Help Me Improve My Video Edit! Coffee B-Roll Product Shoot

So I got really excited and I started putting the edit together and like 40, like, like a, like 20 seconds in, I was already almost done with the video. And I was like, Oh crap, I didn't choose a song yet. So I basically just threw a song and slapped it on top of the edit and I think actually I know if I would have chose the song before I have uh I started the edit even if I would have done like two or three of the shots in the beginning just to keep things flowing I think it would have made for a better end product because the music is basically slapped on top and I know like actual content creators can tell that it's just there's not really uh inner integrated well with the video so I want to go through the timeline with you in final
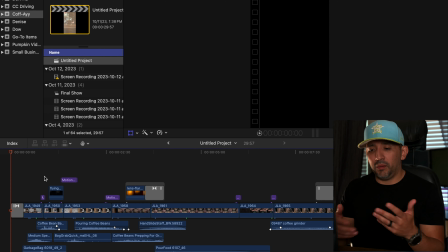(4:52)
cut I edit everything in final cut maybe like point out some of my mistakes that I was doing along the
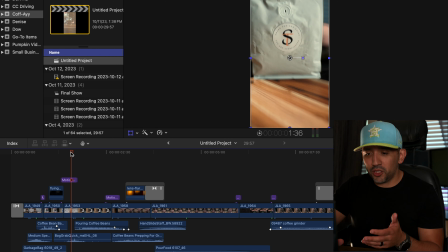(4:58)
way so like right there that first beginning shot I was
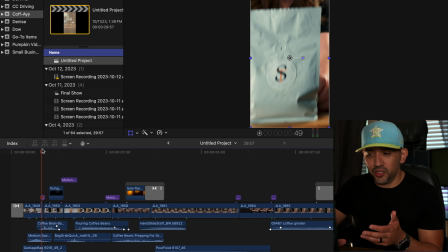(5:04)
struggling to find a good transition so I went down and I think I
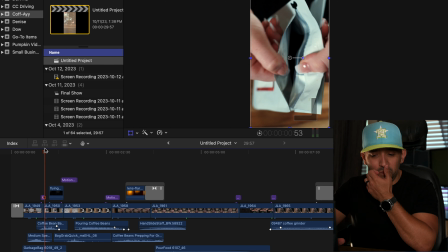(5:09)
could have have uh like done something different opening
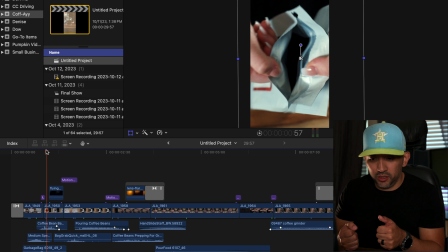(5:15)
the bag right here that would have uh kept with that downward motion so this was kind of a struggle to come up with something good um
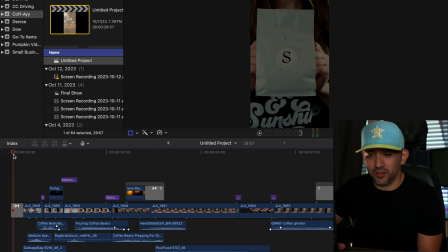(5:23)
it's okay i think it's okay but it's like i know it could have been a little bit better
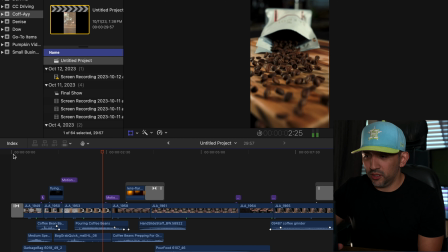(5:28)
um that sequence is good that little rolling sequence i'm really proud of how it turned out um you see the beans are falling
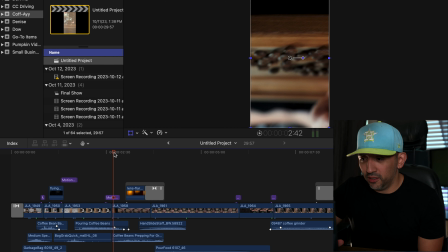(5:37)
going sideways and then i did like a little rolling action with the camera so that was the first time i've ever done that little rolling thing handheld that's
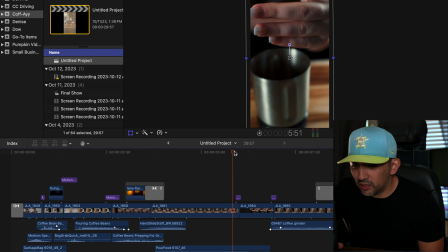(5:49)
like okay because i was moving with the camera that turned out okay because i was going to the right and still panning to the right in this shot um this was just a cluster because like
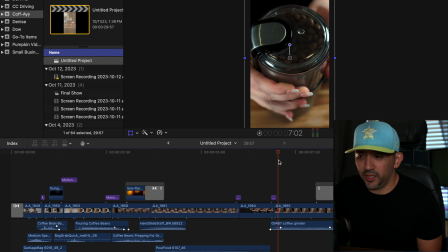(6:00)
i guess it looks okay but i'm coming up and then going back down and it's just like a hard stop so i think i could have improved that
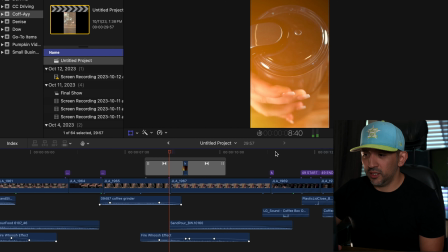(6:09)
shot right there um let's see let's keep going here a
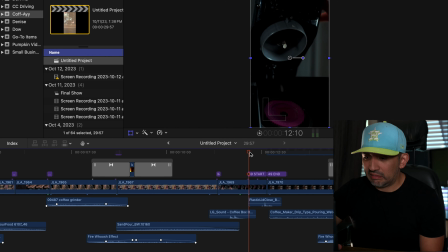(6:15)
lot of this stuff is just like oh like playing it back looks kind of bad
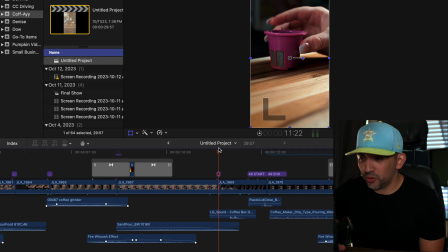(6:19)
um just some b-roll shot here coming up i
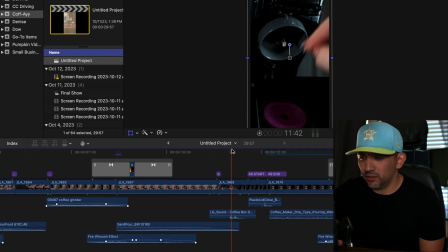(6:24)
think i could have uh maybe done this shot a little differently this is kind of a smooth one like her slamming the lid down and then it going down to that so that's kind of like an okay shot
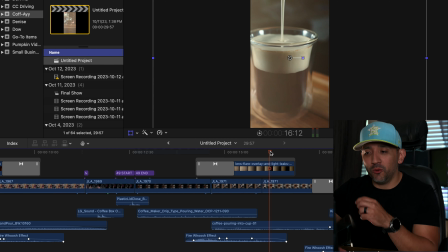(6:39)
i think i could have planned this a little better so that it didn't work how we intended to work i wanted the milk to actually go in the bottom but i think
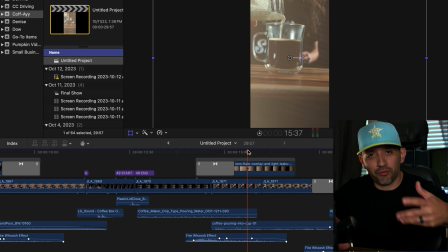(6:46)
we frothed up them is that a word froth i think we frothed up the milk too much so when she was pouring it in
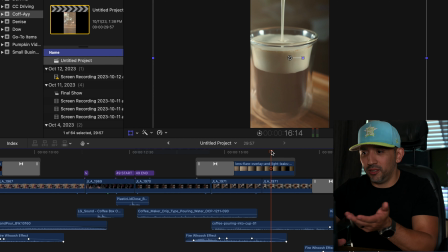(6:54)
to the cup it didn't go down it just stayed on top i'm like what the hell so i i was we kind of stopped and
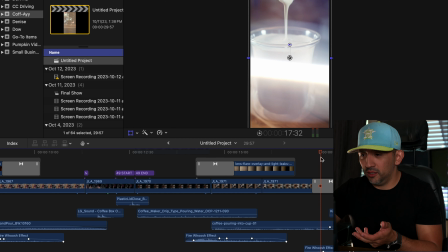(7:03)
uh i just kind of rolled with it so i think it looked okay uh but i think it would have looked a little bit better if it would have like seeped
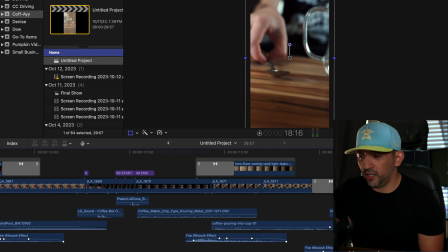(7:12)
into the bottom of it and then this is just kind of throwing together so yeah like like turned out okay but i
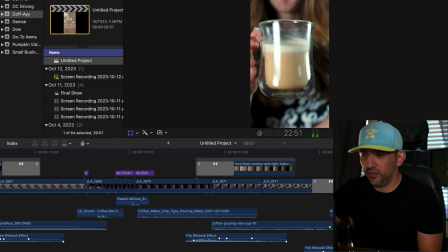(7:20)
think it would have been just a tad bit better like i knew the only thing i knew was how it was going to end i knew i wanted
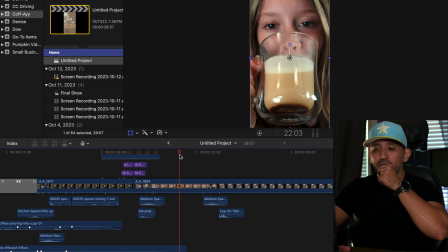(7:28)
her drinking it and it go to her face kind of slow motion and then quick like a speed ramp down to the bottom slow motion
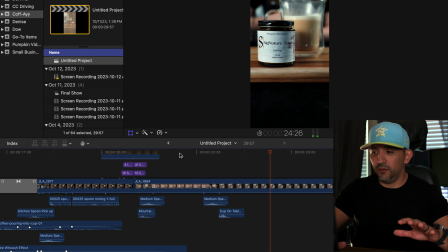(7:37)
and then it showed the product so anyway i'm curious from other content creators what would uh you have done different or i can even give you the footage and i'd be like uh really like excited to see what y'all would do with it um but i want to create more content like this for our business. I think it's really fun, really engaging, and it makes me look at the product in a different way.